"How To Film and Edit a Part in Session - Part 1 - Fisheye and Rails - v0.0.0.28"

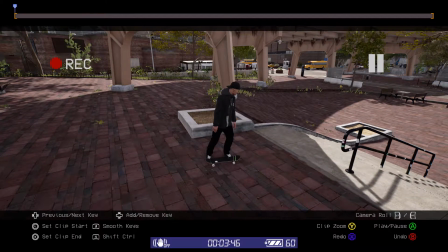Okay, we can maybe put it a bit closer. That's good, and back a bit.
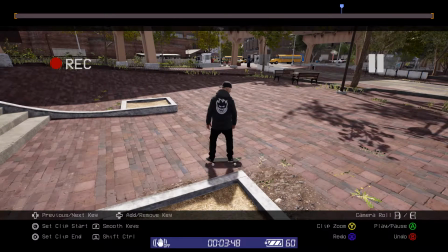Right when he kind of stands up on the board, that's great. That's all we need.
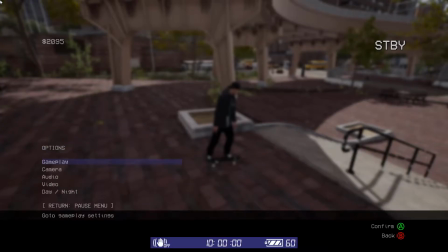Alright, so we'll turn montage on, we'll turn our camera lens on, and away we go.
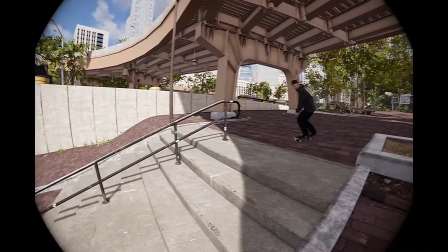Now this trick has a trick into the Noseslide, right?
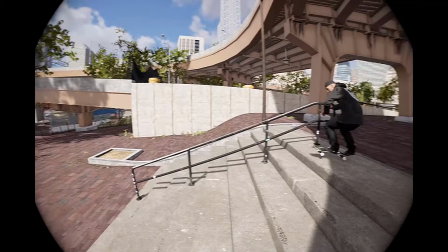So it's got the Treflip right there. So this is kind of what we want to focus on.
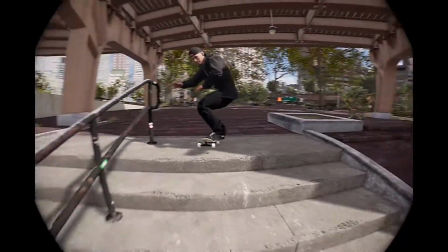So there's a few different ways you can film it. Okay? And working it out is kind of up to you.
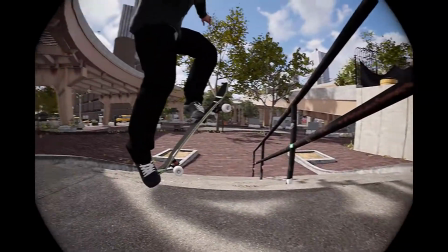Okay? But for this trick, because we have a Treflip into the Noseslide,
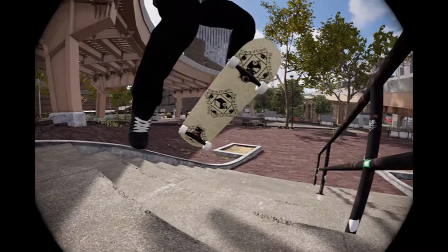we want to see that Noseslide, that Treflip, so we want to get into it nice and close.
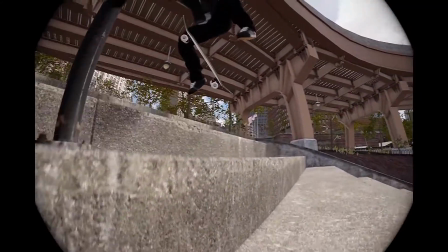Right? So we can be on this side. Right? This is one way to do it.
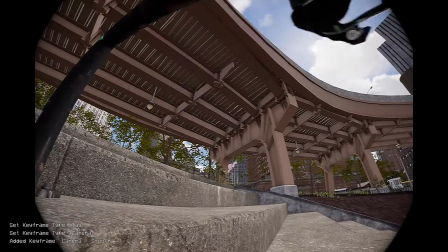Just for the sake of this, let's do that. And then over here.
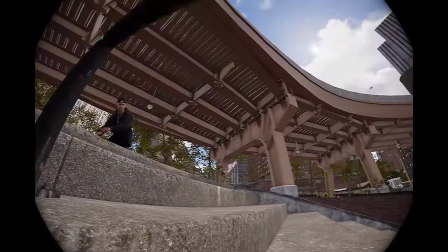Right? So now we can see. Right, make it slow. That looks pretty good.
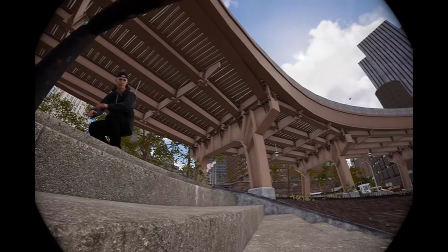Right? So that's not a bad angle we can do it from. Let's do that. But the problem here is we're not really seeing the rail.
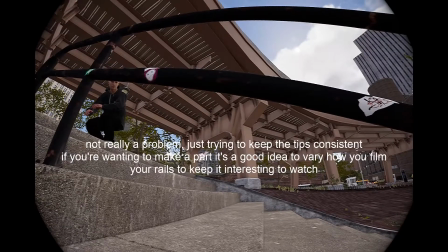Right? So maybe we want it more about here, right?
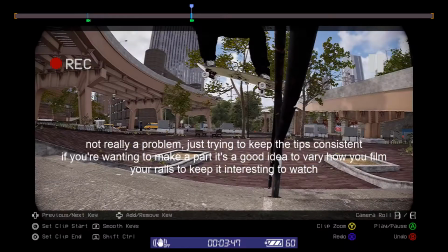So let's just set a frame there and see what happens.
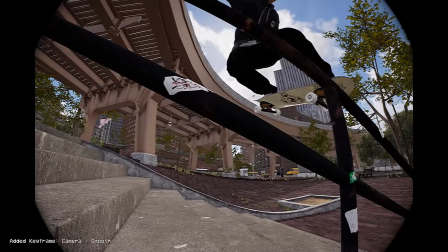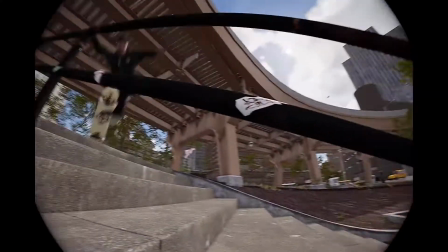Well, that's not too bad. Problem here though is the rail's kind of blocking the view.
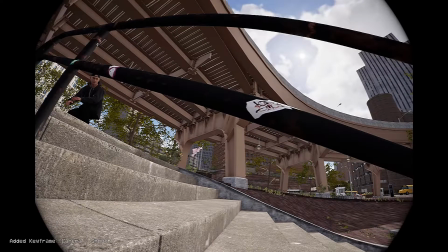So what we'll do is we'll set our frame there, we'll use that one, follow it along,
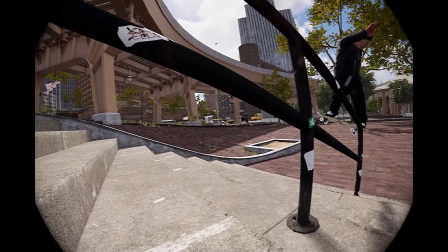and set this one here on a slope.
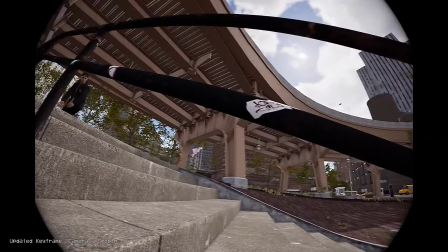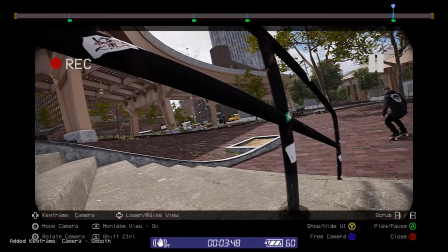And maybe we'll just add another keyframe there. Why not? That's the 4 keyframes.
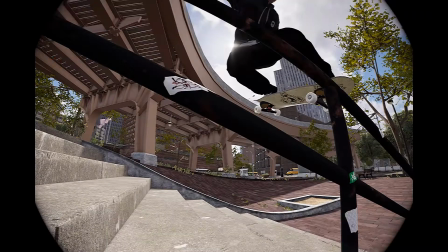Right? So there we have our Noseslide.
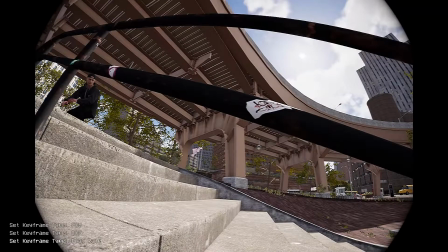Pretty good. Now we want to focus on this.
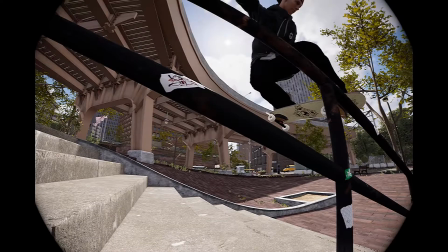So right there, where the Noseslide lands, we're going to put a
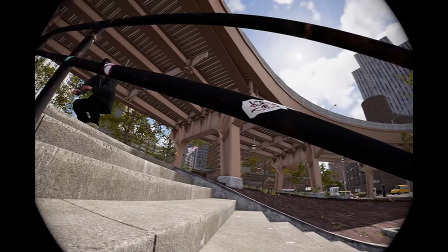100% keyframe, and then back right when he launches, we're going to put our second frame.
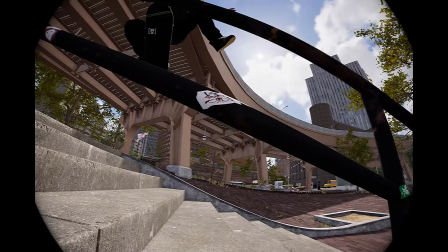And right there, we're going to put up 50%.
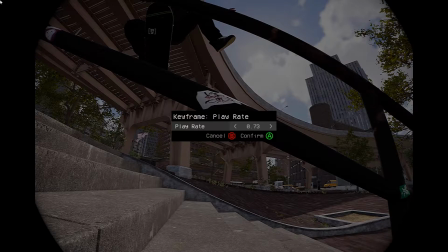Now, as you can see, he's not centered.
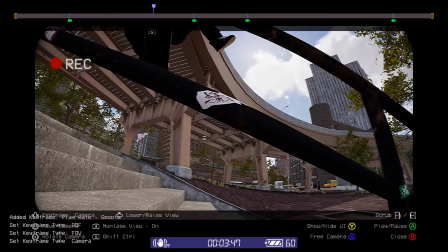So what we're going to do is also go over to our camera and sort of move the camera over a bit and center it.
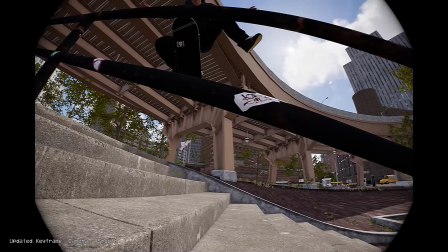Maybe a little bit more. Center it on that spot, right?
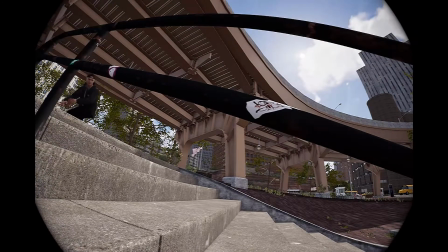Because that is our money shot right there. Let's have a look. Yes.
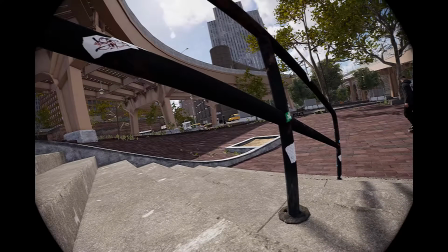Very good. So that is one way of recording. Okay, you're on the other side of the rail.
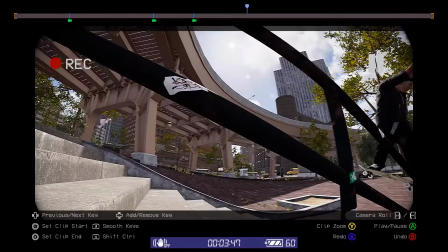And boom, right? So the other way is to remove all of these keyframes and go over to this side.
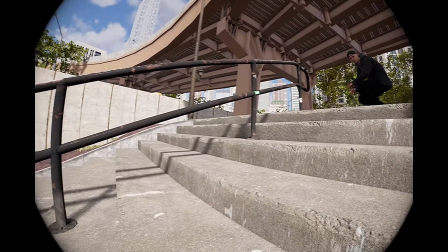Okay? And this way, we're going to tilt the camera at the beginning
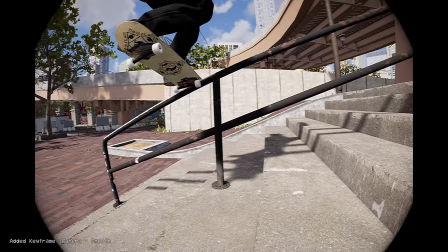and capture it right there on a bit of an angle.
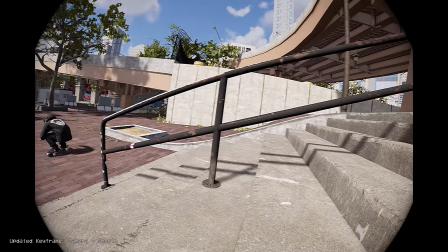So we're going to tilt it to the left and capture it there. And look, there's two of our keyframes.
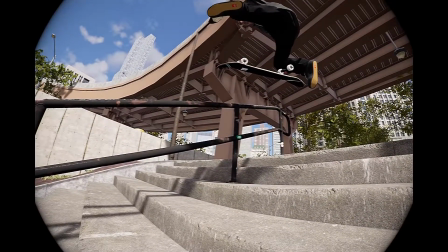Now we just need to find the money shot. It's about there, right? Let's go from the beginning.
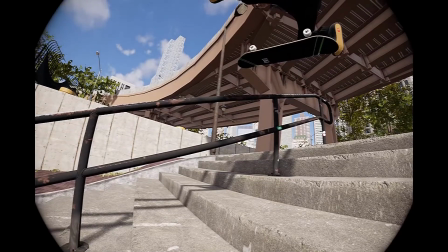Alright, so about there. We want to get his foot in a little bit more, I think.
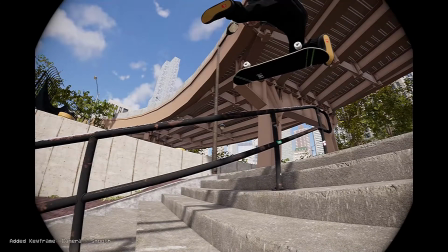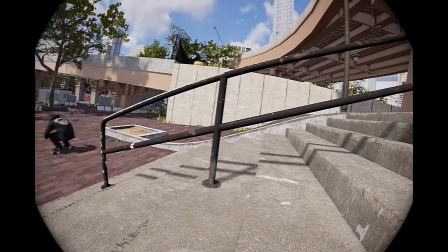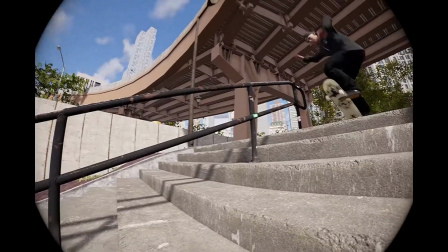Look how, see, you can really see that board spin.